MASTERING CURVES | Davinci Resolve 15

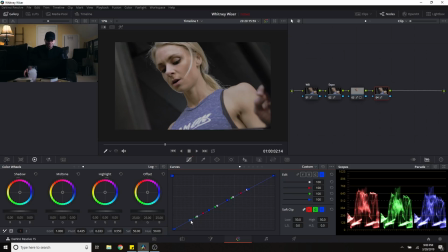747s
I would go to the shadows and the blues, and let me boost these up. Boom.
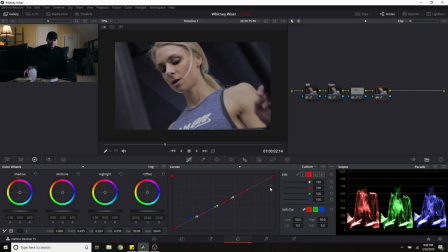760s
And then I could go to, let's say, the red, and I'll boost up the midsection in the red. Now, this is going to give us maybe a little more of a purplish look because we're just messing with the red,
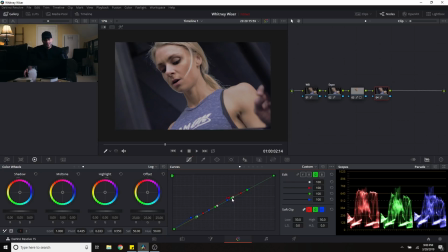777s
but that's when we can go over to the green and take the dot that it gave us there in the midtones, and also, that's actually the highlights. Take this green and boost these up slightly,
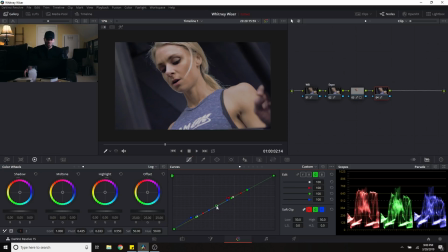793s
just enough to give us back that natural skin tone in the skin. So it looks pretty good, but it still looks a little off. So I'm going to go over to the red, and I'm going to bring this down.
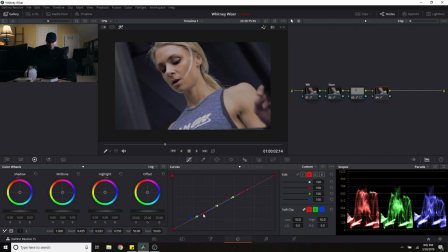811s
Actually, I'm going to bring the down in the shadows. Yes. That's looking a lot better. So this is a little drastic at this point,
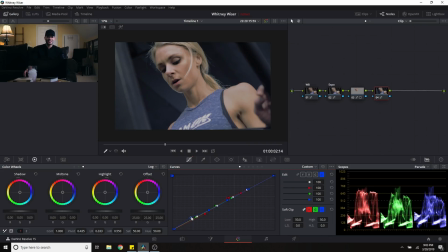826s
but I just wanted to show you guys kind of how easy it is to get that stylized look still just in the curves itself. So I'm going to bring these back down a little bit in the shadows. Let's see. Bring these reds down a little bit in the mid-highs.
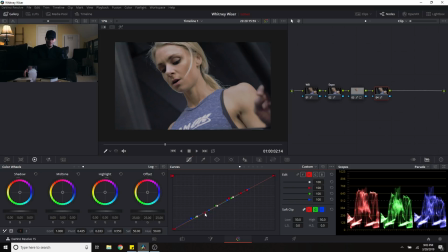845s
Bring them up in the lows. And actually bring the green up in the lows too.
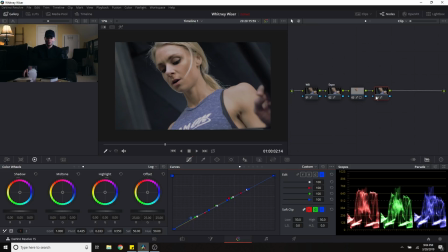863s
Yes. Now we're getting a much more stylized look. If I deactivate this node, you're really seeing the color contrast that we just added. It's just really a subtle little color contrast. I love it. And then, of course, one more node, and I'll create a vignette.
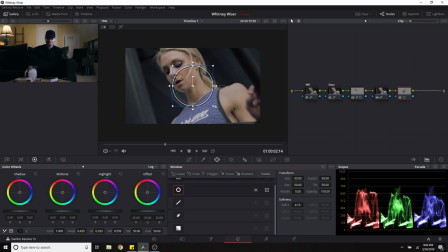882s
It's a simple vignette with this node. Create a power window. Expand this out quite a bit. Soften it.
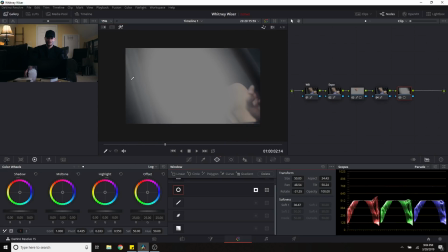900s
and highlight this, invert it, and then boom.
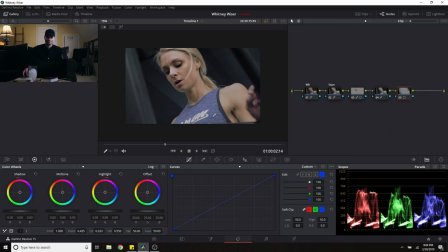906s
So again, now with the vignette, what do I want to do? I'm going to lock these in again. I'm going to click a, you know, something that's a highlight that would be actually in the vignette, which would be this outer part here. So this right here, and let's say get that right there. And then I can just slowly bring these down,
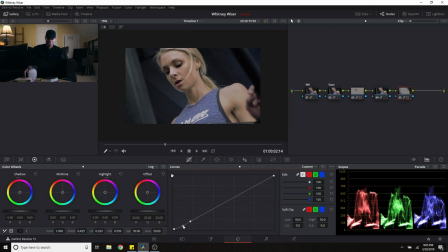928s
which really brings out the focus on her. Create a new one here, bring these down a little more. And now the focus is completely on the girl on the machine. I love it. So just a quick recap here.
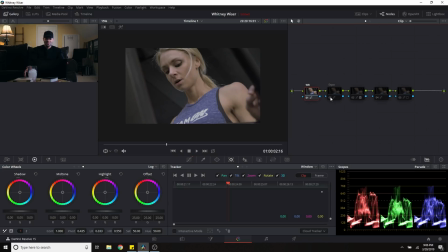946s
We white balanced with the curves, then we adjusted the exposure with the curves. We masked her face to make her pop more with the curves. We added style with the curves, and then we added a vignette with the curves.
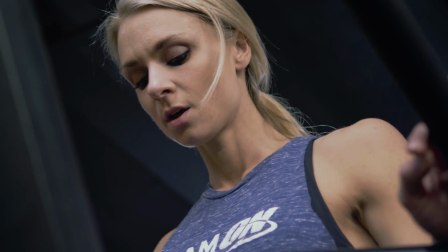965s
That's pretty awesome. All with just the curves alone. And do you want to use the curves for everything? No, you don't. You definitely don't. But just by knowing these little tools and techniques, if you're doing something else, let's say you're working the log wheels, but yet the picture still just isn't quite being stylized the way you want, that's when you can jump into the curves, make different points and different color and luminance spectrums, and really make those fine details to make your image pop out, to make it really stand out.